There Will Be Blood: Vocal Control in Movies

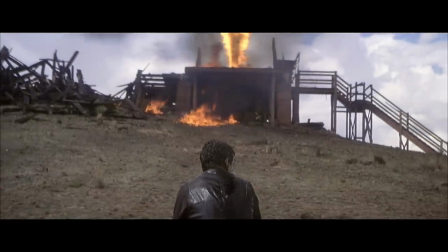495s
The next vocal showdown between the two comes in Eli's territory, when Plainview has to get baptized.
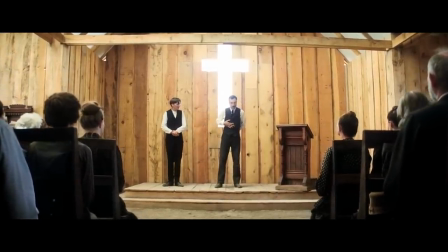500s
Notice Eli already starts in control when we hear his voice before we see him speak.
I truly wish everyone could be saved, don't you?
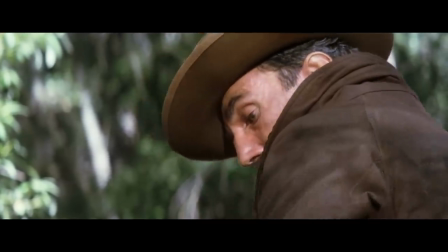509s Yes.
He directs when the congregation speaks. Of course, Plainview resists, but Eli subjugates him.
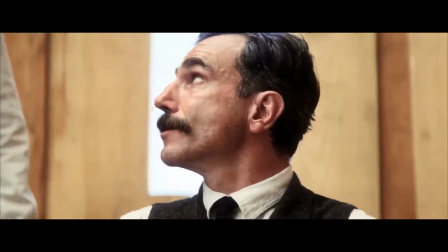515s
He has to respond as directed by Eli.
What do you want me to say?
Eli forces him to say exactly what he wants and what he's insecure about.
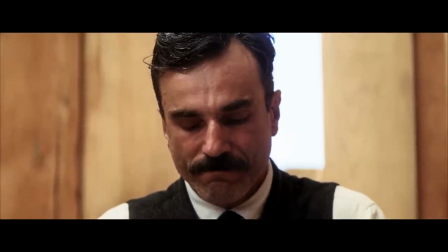523s I have abandoned my child!
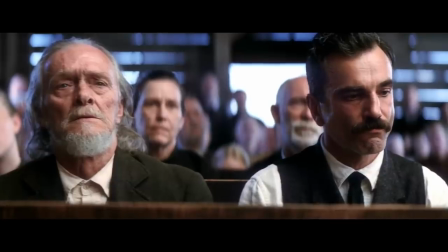530s
And in a complete reversal, Eli speaks as the voice of God throughout while we focus on Plainview.
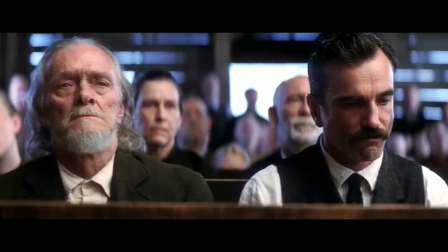535s
It's a total opposite to the last confrontation. Eli gives him the lines and he has to recite them, forcing Plainview to, for the first time, lose his vocal control.
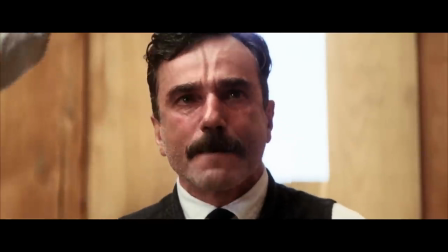543s I've abandoned my child! I've abandoned my boy!
The next time they see each other is at the end of the movie.
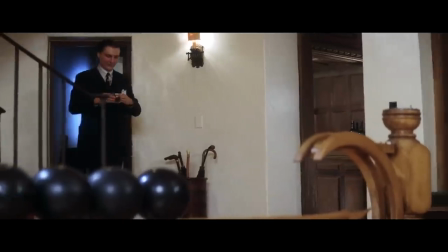550s
Even though Eli asks for help in this scene, he still starts off in control. The camera follows him, and he asserts himself by making them drinks.
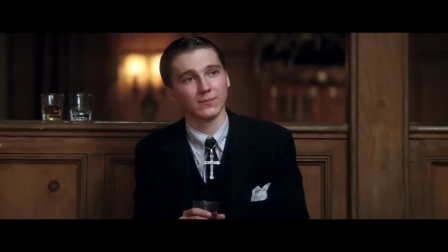557s
When Plainview agrees to work with him, he says he'll do it on one condition.
I'd like you to tell me that you are, and have been, a false prophet. And that God is a superstition.
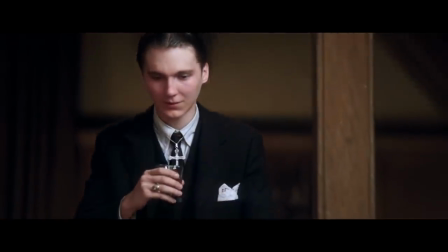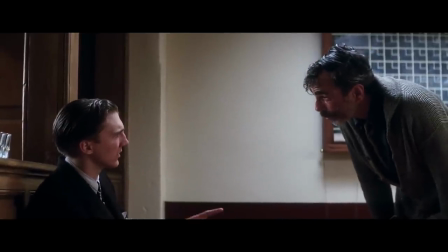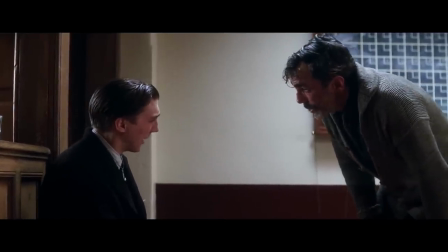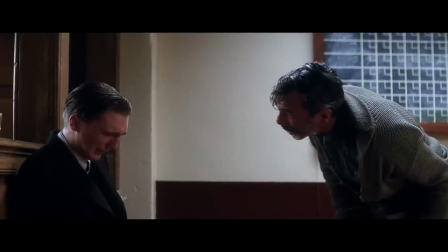598s
He spirals completely out of control. Towards the end, he foams from the mouth, stutters, screams, and grunts.
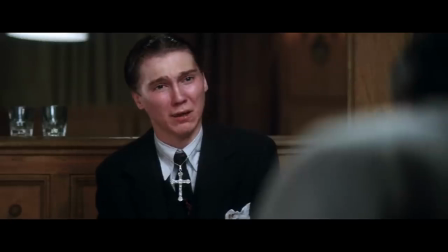603s
He loses mastery of everything in this scene, even his walk. When we think of John Wayne's grace, it's also in his walk.
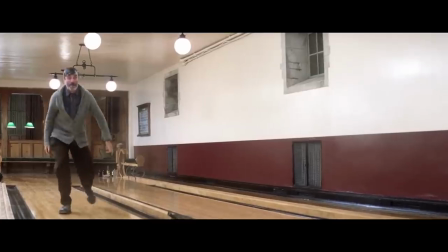609s
Plainview stumbles around in complete erratic chaos.
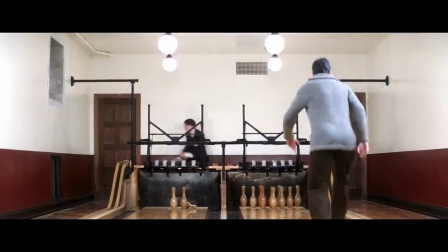615s
He doesn't have control at all. Another relationship that showcases his lack of vocal control is with his adopted son, H.W.
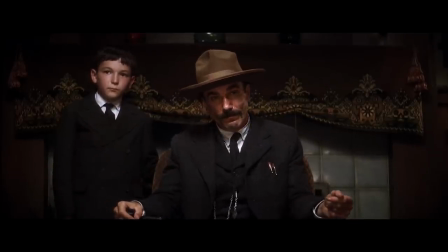621s
At first, they work together as partners, but when he becomes deaf, they lose their ability to communicate.
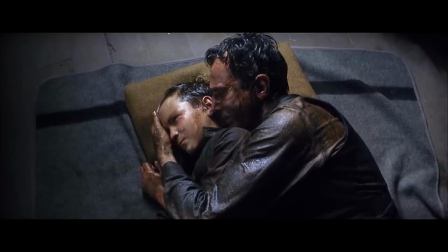626s I can't hear my voice.
And in short, Plainview doesn't know what to do with him. He's no longer an asset to the company, and Plainview sends him away.
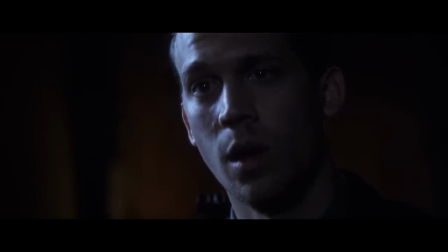634s
Years later, HW returns with his translator, and Plainview tries to control him vocally by forcing him to speak, becoming threatened when he considers HW a competitor.
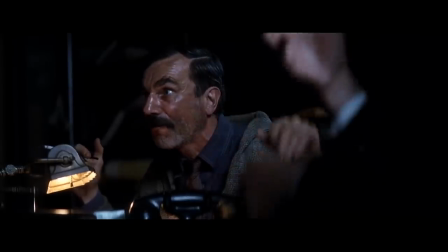643s You speak instead of your little dog. Woof, woof, woof, woof, woof, woof, woof.
So again, he gets vocal control, but at what cost?
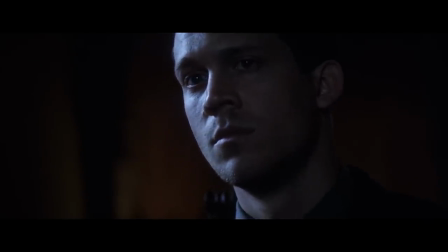649s
It's cruel and doesn't feel like mastery. In a lot of what he says, Daniel Plainview may have the vocal influence, but he's a con man.
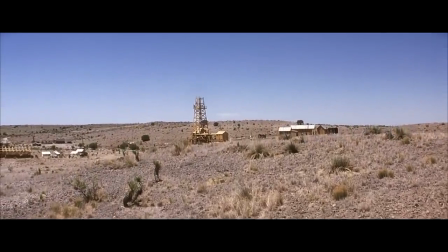656s
In one of his monologues, he elegantly talks about the schools he'll build, the wheat he'll grow, and the importance of family values.
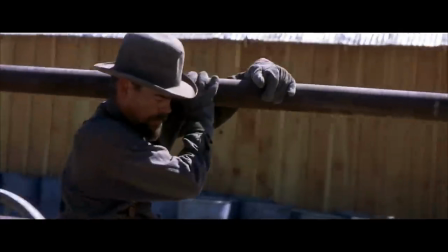662s
But the visuals show only men, and no schools, irrigation, or farmland. Just people preparing the drilling.
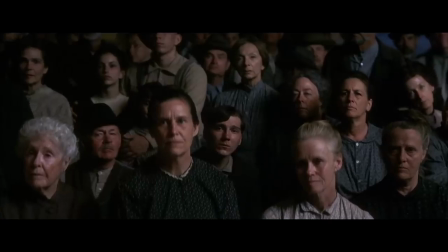667s
His voice of God authority tricks us. Even though Plainview constantly talks about bringing wealth to the town, there are actually very few signs of him improving the town.
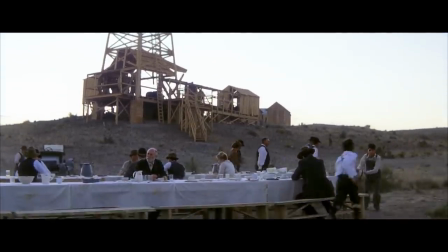675s
There's a sort of false sense of control when he talks. He vocally controls Eli, but not himself.
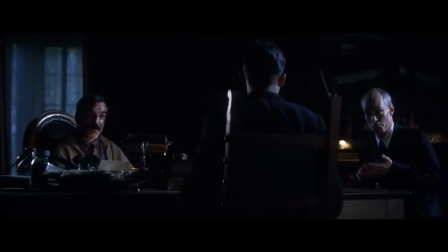680s
He can't vocally control his son because he lost his hearing, but he tries anyway. And he can't control the work he does.
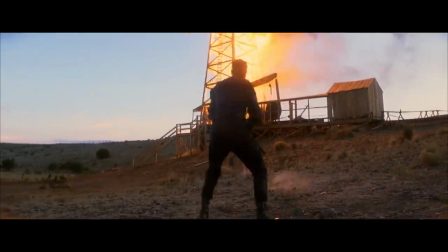686s
He has to lie about the benefits of his drilling, and much of the dangers of work are out of his control. We expect Plainview's monologue to be true because narrators are supposed to guide the story.
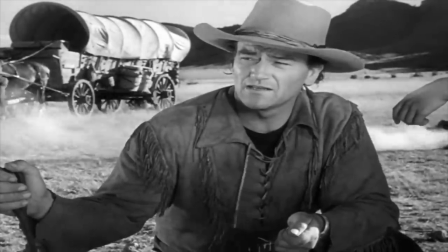695s
One John Wayne movie that follows these principles of narration is Red River, which has a monologue that's almost identical to Plainview's if you replace oil drilling with cattle.
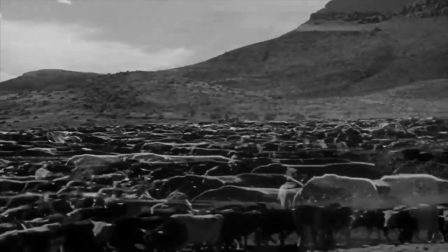703s Good beef for hungry people. Beef to make them strong. Make them grow.
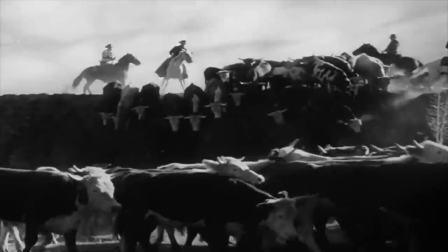709s
The key difference though is that John Wayne's hyper-masculine advertisement of his cattle business is actually taken seriously.
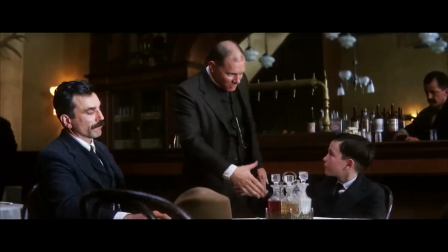715s
Whereas There Will Be Blood codes Plainview as a fraud. John Wayne's movies seem to have some unrealistic ideals for heroes.
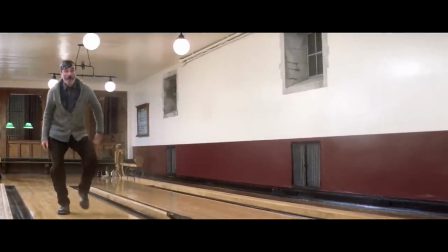721s
Whereas There Will Be Blood shows the more sinister sides of being in control. And I know I said John Wayne always has vocal control, but even he loses it in some of his later movies.
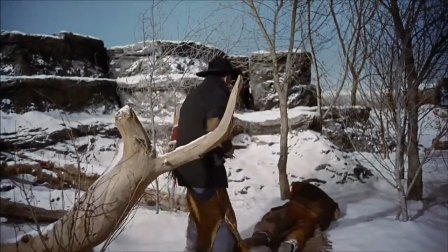733s
His chaotic shooting of Buffalo sheds light on the darker side to his supposed mastery.
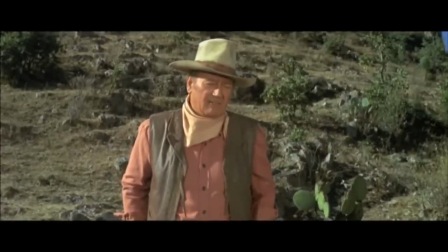738s
Regardless, many of his earlier films create an idea of a hyper-masculine male with complete control of what they say and how they say it.